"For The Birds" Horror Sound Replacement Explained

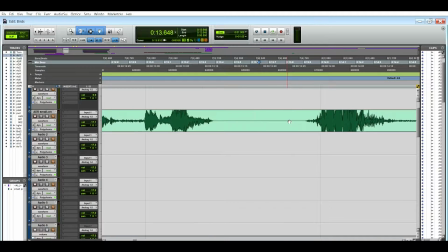And then I broke it all up, and that's what all of these different audio ones are underneath.
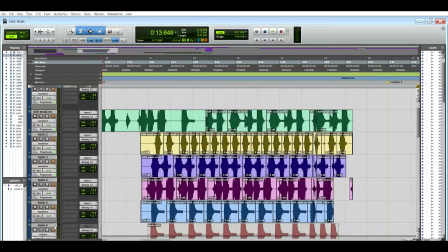So I then broke them all down and I just duplicated them with different pitch shifting.
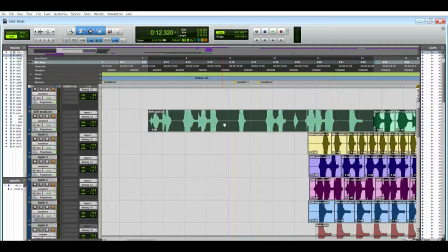So I'm gonna undo all that so that nothing is destroyed and saved.
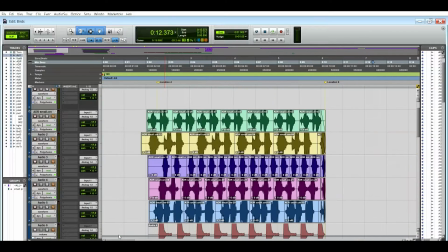Cool. So then we went on to each of these. They got stretched slightly. I don't think I changed. No. So the only reason they're in polyphonic is because I did the pitch shifting for this final squeaking sounds.
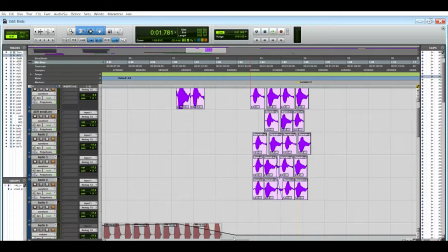That's the main thing. And I just wanted to have that different layers so you could feel like there was multiple birds going at once.
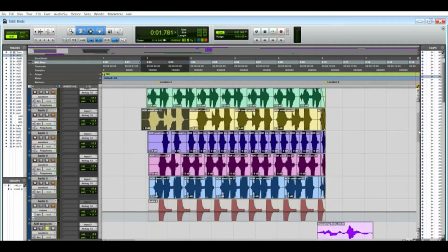This final layer down here,
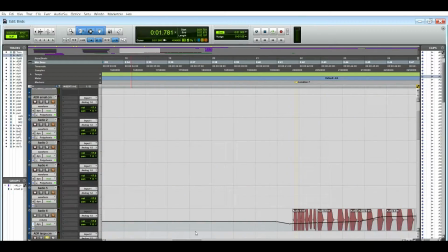audio 6, has automation in it as well for this chanting that they do. I chose this sound in particular because it had like the right sort of like eking sound. So we then
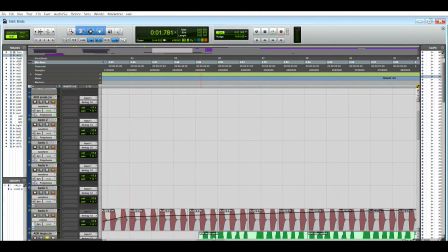did all of this animation so it got louder as more birds joined in and then dropped off.
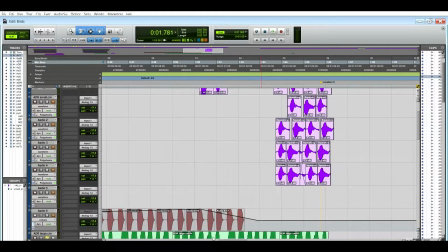So we're going to listen to this final little bit so we can hear it. We'll just solo all of these tracks.
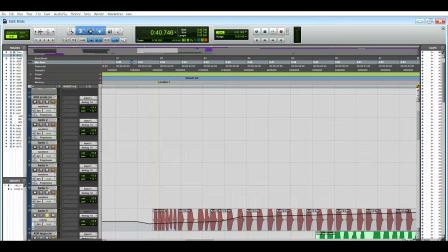Sometimes I forget the keyboard shortcuts in between Mac and Windows. So, okay, now we'll play through this. Yeah,
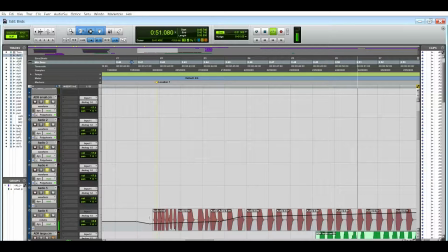So this little laugh comes from the large bird audio. The large bird is, we gave him the brief of Heath Ledger Joker-esque laughing.
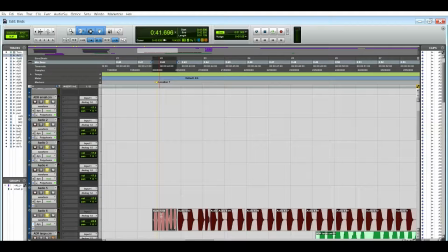So the main thing that's happened to this is I did it on a different track, and I just made it higher for it to fit in.
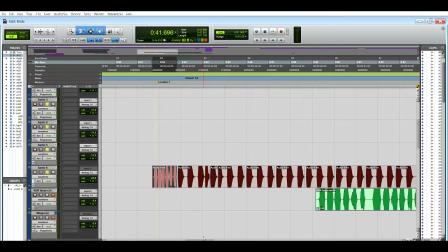So then we can also listen into all of these birds chattering at the beginning.
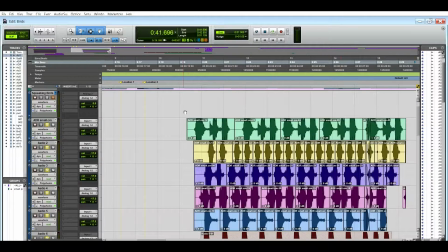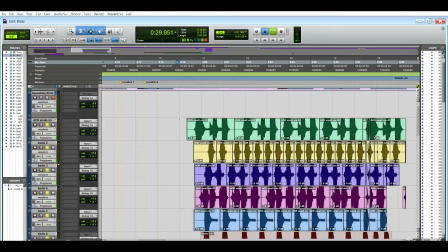So as you can hear, there's a little bit of clipping in between. It's just not great crossfading, I'm aware of that, but it doesn't take away once we have once the music is included.
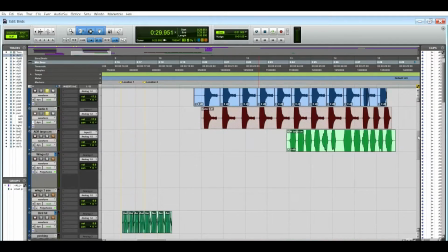Okay, so let's now go on to the wings. We did 4 takes originally.
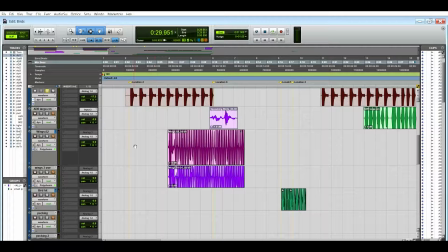The other 2 aren't in this session because I was trying to save on CPU because I use a laptop. And so these are the 2 that we ended up using. Number 3 has done a lot of editing to it compared to the other.
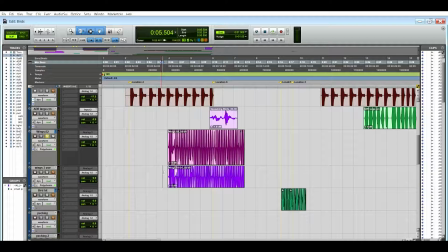We originally put it into varispeed, we pulled it all the way out, it got all this digital clipping, we loved it, so we then shortened it back in and it got this weird sound.
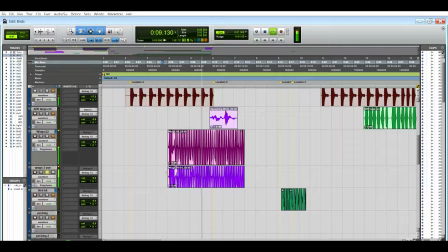And then when you combine that with Wings 2, we get the final sound, and it goes like this. So that was a water bottle that we used, and it was just being shaken and it got a weird sound.
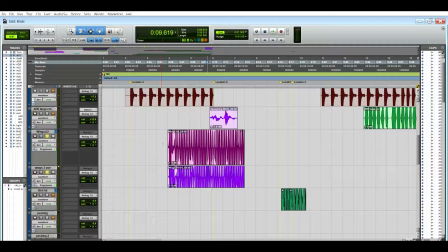We recorded it using a Rode NT1A. All of the recordings in the studio were done with a Rode NT1A. And so that is what we got for those flying of the large bird.
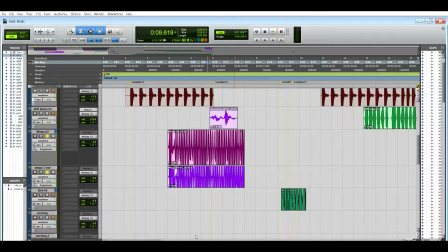We wanted it to sound real creepy and evil because it was a large bird. Cool.
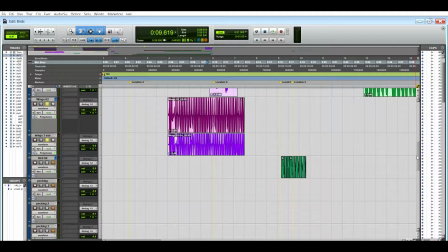Oh, I forgot the large bird.
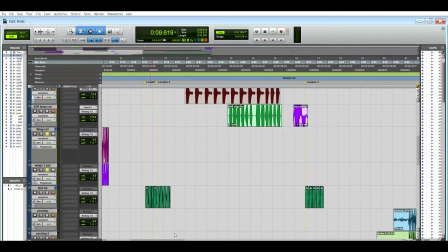What I mean. So, Joker-esque, not a lot of editing apart from just cutting out all of that in-between stuff.
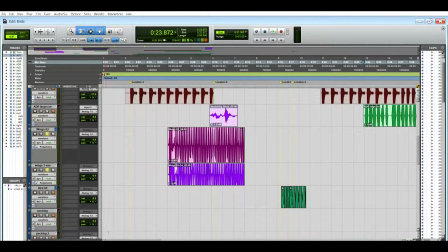Cool. So, now we have the bird hits.
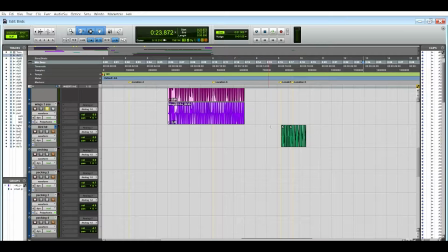The bird hits were, we got a stool, and it had like a material top, so a bit of cushioning, and Kaylin, who I was working with, hit it with his fist, and we got a nice hit sound. We recorded this using playlists.
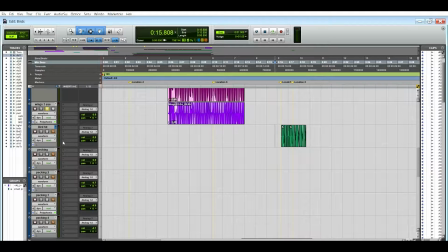So we did multiple takes, and we chose a final one that we liked, and that is what we've used. And I cut it up as close as I can because we wanted to get,
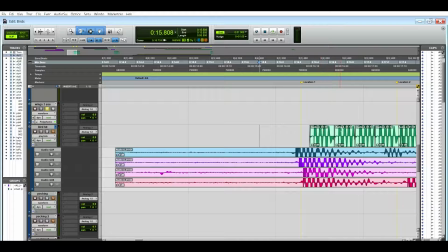I didn't like any tail, we wanted the hit to be nice and close. So that is what we did, what I did for that. I don't believe it has animation on it, does it?
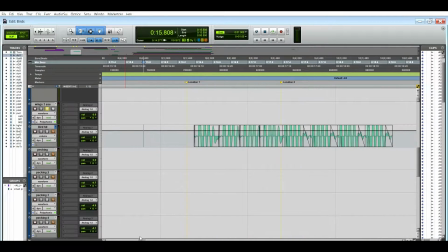There's a little bit of animation. It gets slightly quieter as it goes on because there's less birds and so there's less noise.
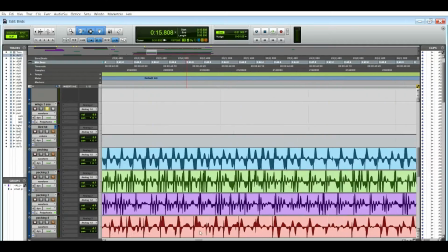And for the final one, it's quiet because it's one single hit.
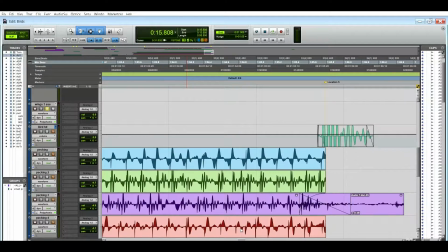So we needed to layer it on, and so we did multiple takes all together.
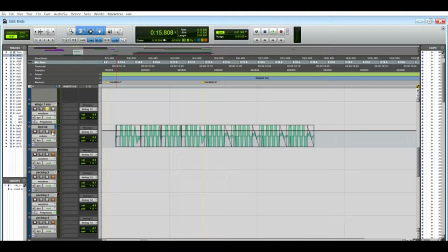And so that sounds like this when it's together. I keep forgetting to solo the track I want to listen to. So it does that, and
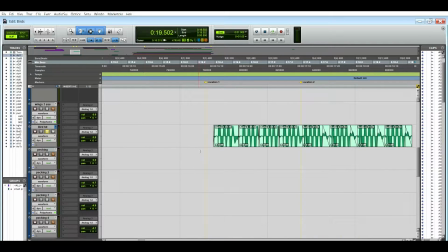not much else got done to that. That was about it. The pecking is next.
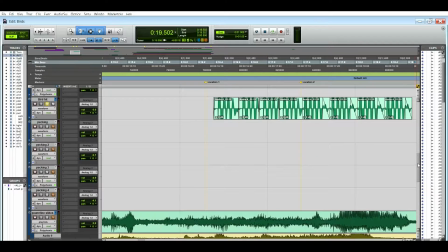There are 4 pecking tracks. They are all separate takes. We wanted that though.
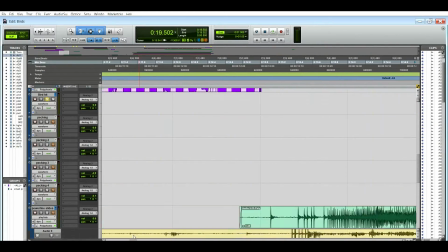Gotta just find where they are. Cool. So they're further in this track here.
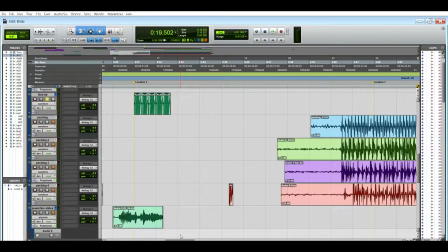This peck here that's individual is from taken in here.
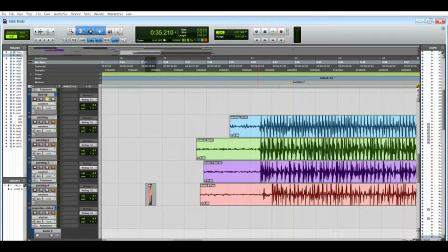It's only about this far in. It's just a single peck sound that is really clear. And so I cut it out and put it here because there's an individual peck in that initial part.
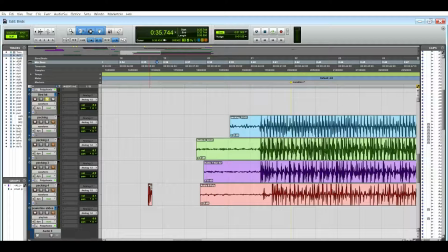So the reason that we did all separate takes is just because otherwise we would have had to time align them all, and we kind of just want it to sound like chaos. It is a phone case, a silicone phone case on a phone, just being hit with fingers, kind of like a keyboard. They all got layered together to create this final sound.
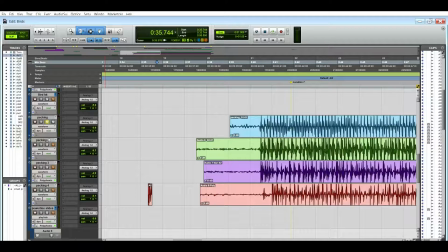I'm pretty sure only pecking 3 has any time yep, it got dropped down 11 semitones. We did 12 and it just wasn't, it started glitching, so I took it back to 11 and it worked.
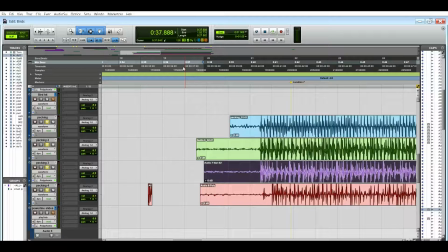So we are going to play this so you can hear how this sounds.
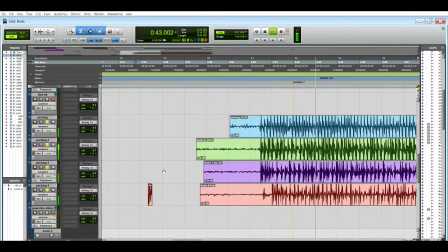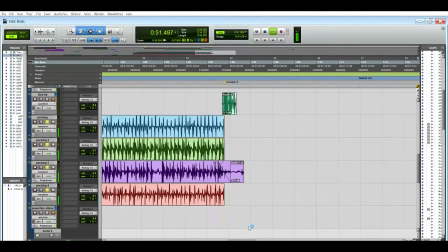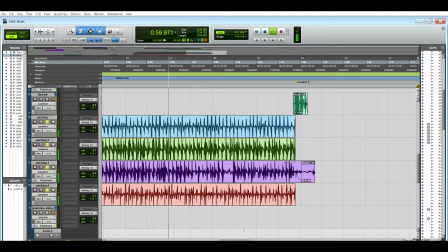So that's that sound. This is a little glitchy sound.
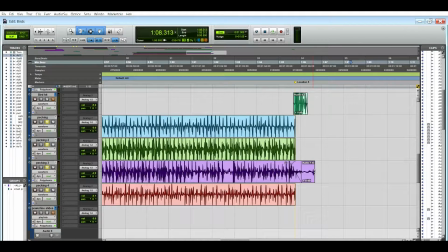It sounded cool. I kind of left it in to see whether we wanted to use that in the final mix. So we did all that layering and it just created the chaos that we wanted for that.
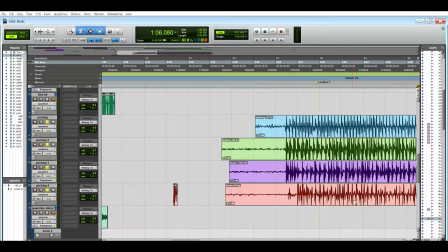Now we move on to the power line slides.